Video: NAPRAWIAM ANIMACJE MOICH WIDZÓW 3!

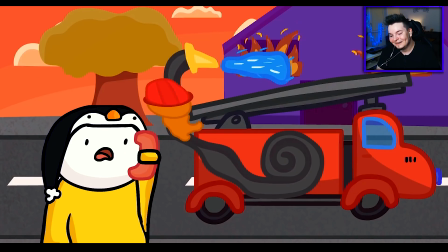247s Tego potrzebowałem Halo, pizza? Dowozicie jeszcze?
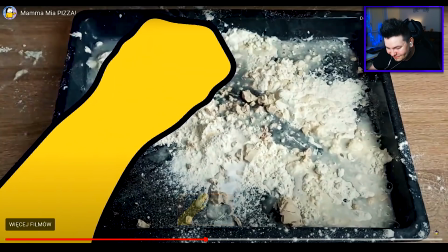255s
Tam projekt z tworzeniem tej pizzy to jest scena jak Gumball robił kanapki,
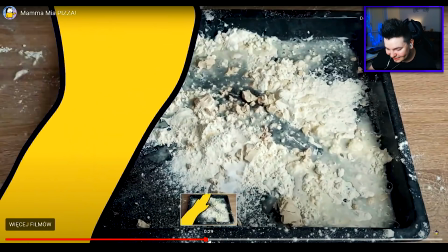261s
tam również był overpainting, tylko u ciebie jest śmieszniejsze bo te ręce są takie koślawe widać, że po prostu przerysowałeś po swoich dłoniach,
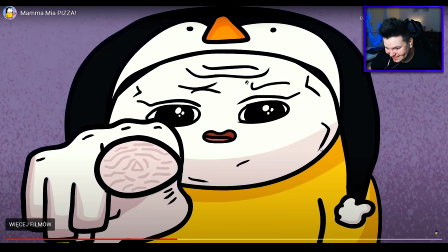267s
nie? Cudne to jest, to jest cudne Plus to wszystko,
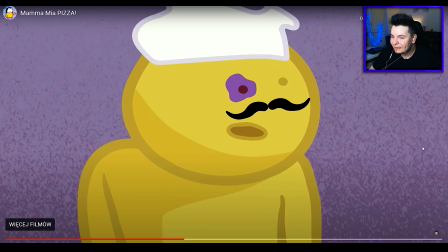272s
że tak rzucasz tymi składnikami i tak dalej dodaje takiego charakteru właśnie Gumballa Albo nawet troszkę, kurczę, pana, który rzutował wszystko jajkami Jak on się nazywał?
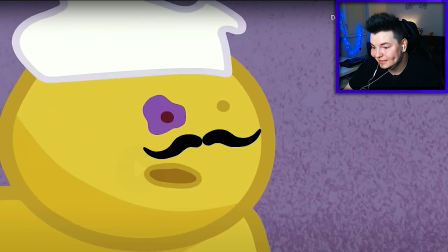280s
How to basic oczywiście, Boże Mąka, woda, droże, sód
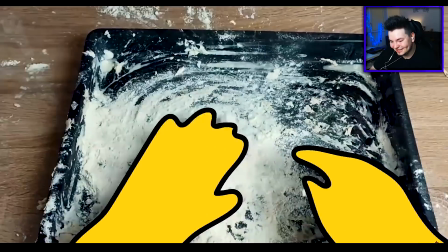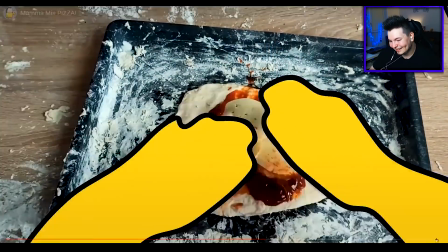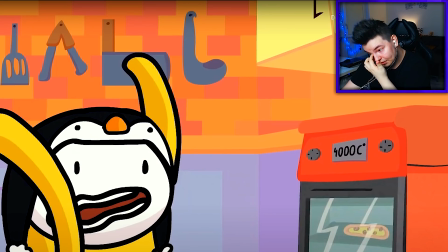296s
I do pieca O mój Boże, z projektu na projekt coraz lepiej, widzę Totalny szacun, Popo
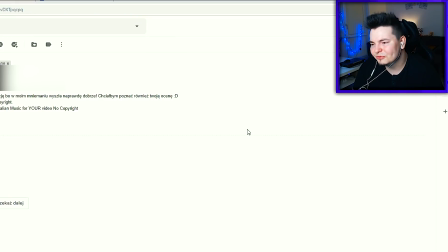304s
Widzę, że nie zawodzisz Widziałem, że tam grubo masz ponad 1700 subów na kanale Więc widzę, że moje odcinki przynoszą ci sławę i chwałę Ale,
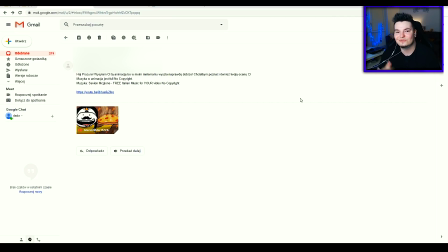311s
kurczę, zasługujesz Widać, że się nie opierdzielasz, wymyślasz nowe konwencje Czy nowe konwencje?
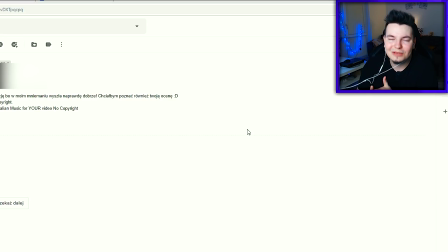315s
No, już to kiedyś ktoś zrobił, ale robisz to dobrze, śmiesznie i przede wszystkim jest to naprawdę w dobrym smaku i dobrym humorze.
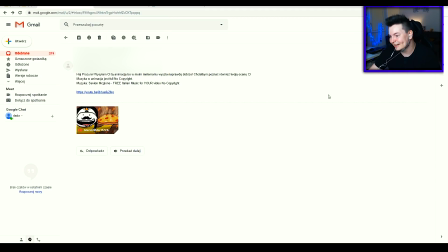321s
Szanuję, niesamowicie, bardzo dobre, lecimy dalej. Ja pierdzie, ja się uśmiałem, bardzo, bardzo dobre. Będzie miniaturka, no popo i będzie miniaturka znowu. Woof mi uwu, hej, zrobiłam znowu animację dla ciebie, ale tym razem dwie.
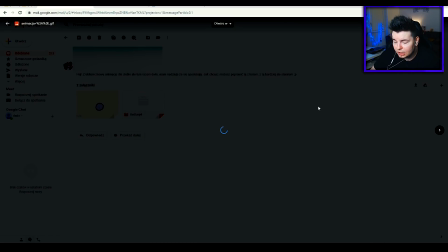334s
Mam nadzieję, że się spodobają, jak chcesz możesz poprawić ten z kotem, stąd bardziej się starałam. Pokaż najpierw tą piłkę, bo jestem ciekaw jak tutaj będzie grawitacja, czy się odbije.
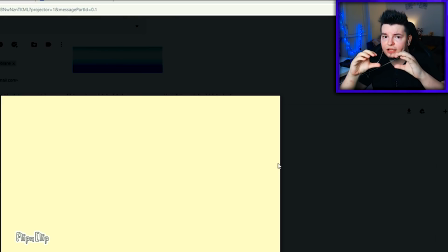343s
Okej, jest prosta Ale był lekki ruch, było zwężenie I było ciśnięcie i rozszerzenie I dopiero wystrzał,
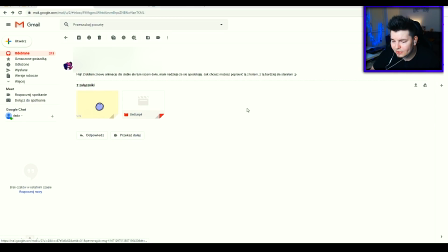349s
delikatnie Bo delikatnie, ale jest okej Widać, że małe smiry są tu zrobione i małe postępy są W scratch and Nie wiem, jak się nazywa to druga Ściśni i rozciągi, dobra, okej Pobieramy tą z kotem, okej, mamy to,
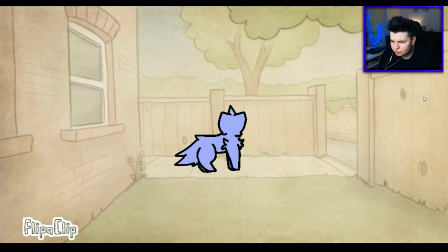361s
wychodzi zza budynku Tło jest oczywiście z flipa klipa Spoko, odwrócił się delikatnie w tamtą stronę Ten ruch chodzenia był Dobrze,
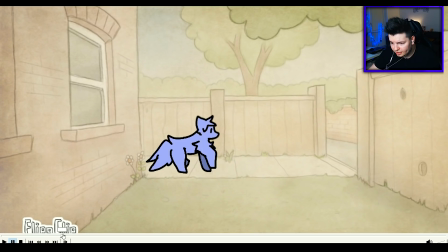368s
że idą po kolei te nóżki, nie? Że jest raz, dwa, trzy, cztery, a nie, że jest pyk, pyk, jak taki czołg.
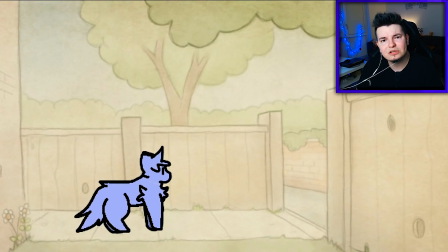374s
To jest bardzo mocna poprawa. No, troszkę tam delikatnie za mało. Jedna klatka za mało jest przy tym chodzeniu i jak on podnosi nogę, to jest taki przeskok jest dziwny.
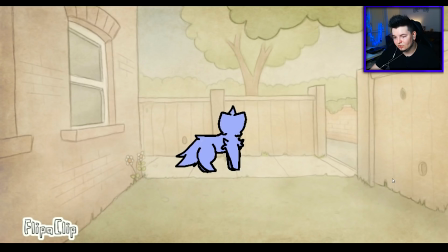382s
Bez tego przeskoku byłoby lepiej. No i jednej klatki tam brakuje na tylnych nogach. Oczywiście odwrót głowy w lewo. Całe ciało fajnie doszło. Jestem ciekaw skoku.
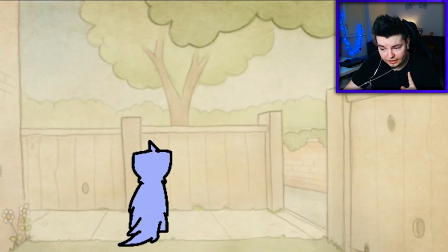393s
No tak, perspektywa bardzo fajnie. Perspektywistycznie super.
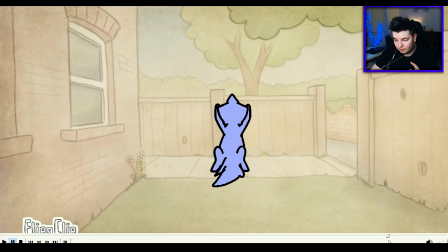400s
Tylko tutaj ciało powinno być dużo bardziej zbite, a nie może być, że jest jeden rysunek i po prostu ten rysunek się ciągnie przez dwie klatki, czy trzy. Raz, dwa, trzy. Tego to nie może tak być.
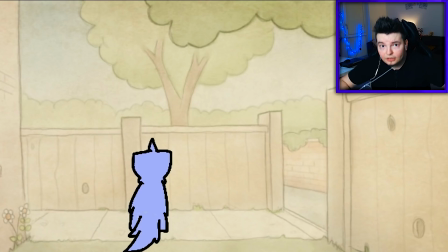412s
Mógł bardziej się ściągnąć do dołu, mógł bardziej rozszerzyć tyłek, żeby była taka forma, że on naprawdę te nogi ściąga do tyłu, jak taki kurczak, nie?
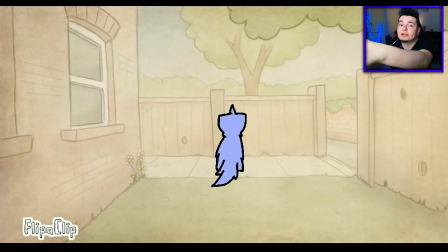418s
Tak mógł się bardziej rozszerzyć tam w trójkąt i dopiero tak zagłębić do tła, ale ogólnie bardzo przyjemnie.
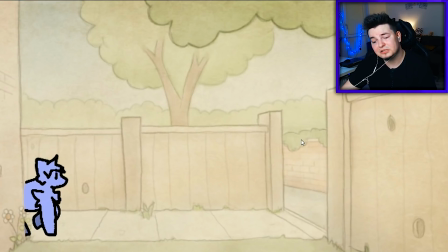424s
Serio, jest spoko. Jest naprawdę ogromny progres.
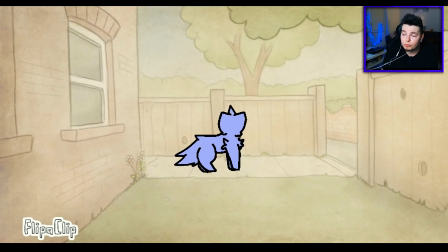426s
Ja doceniam, widać, że się rozwijasz, widać, że wyciągasz wiedzę z poradników, Więc ogromnie się cieszę, że ta seria przynosi komuś faktyczne efekty I jest to coraz lepsze,
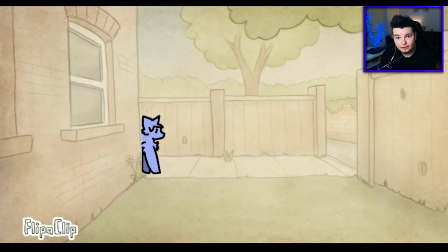433s
coraz lepsze i coraz lepsze Przygotowanie do ruchu dużo zmienia Naprawdę dużo zmienia i tu już widać postęp Trochę bardziej przygotuj do ruchu, trochę niżej zejdź Szybciej wybij i będzie dużo lepszy efekt Ale naprawdę dobra robota,
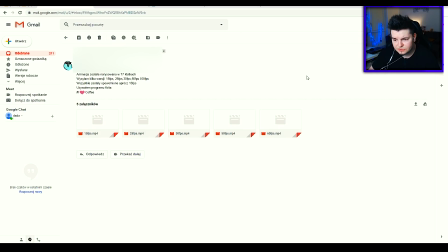445s
niesamowicie dobra robota Animacja od Boom Slice Boom Slice, animacja została narysowana w 77 klantkach Wysyłam kilka wersji oczywiście 25 myślę,
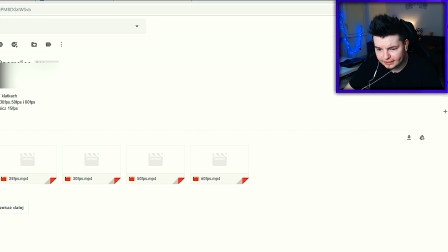453s
że będzie, albo nie, 30, bo bierzmy Zobaczmy, to jest optymalny test Okej, Jezu, dużo się dzieje strasznie na ekranie wow, wow, wow, wow, wow.
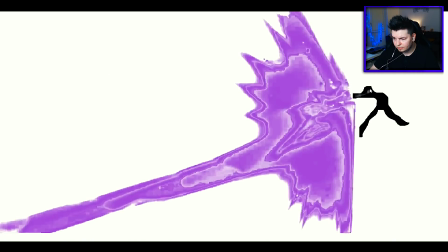459s
To jest typek, którego głównie jakaś energia, ewidentnie. Bo tu widać zarys człowieka, który odbija tę energię ręką.
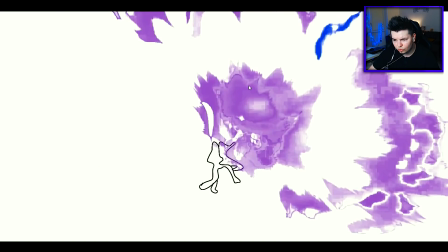466s
Troszkę zbyt chaotycznie, ale ogólnie nawet ciekawe to jest.
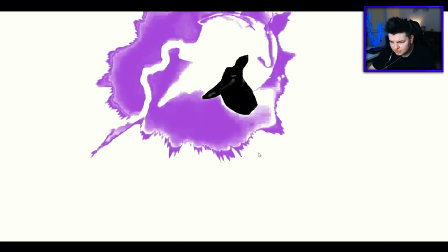470s
Szczególnie tutaj, gdzieś jest takie przejście z niebieskim takim elementem, jak on jest biały i ma obrys.
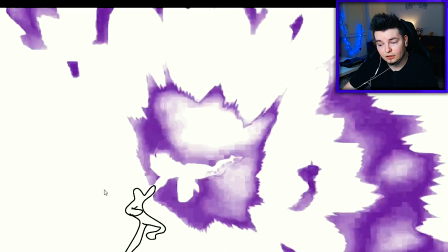477s
O, tu. Jakbyś go zrobił całego w takiej formie, biały ludzik z czarnym obrysem byłby bardziej widoczny.
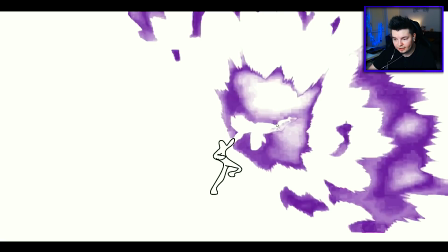483s
Wiem, że to jest paradoks, ale widać tu teraz walkę. Gościa, który który jest ukryty w tej energii, cyk, z gościem, który jest właśnie obrysowany taki.
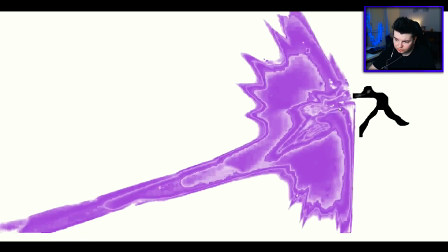490s
Troszkę za bardzo się to wszystko rozchodzi, wiesz? Ogólnie widzę, tu tak samo widać człowieka, który jest gdzieś tam w tej galarecie zamknięty.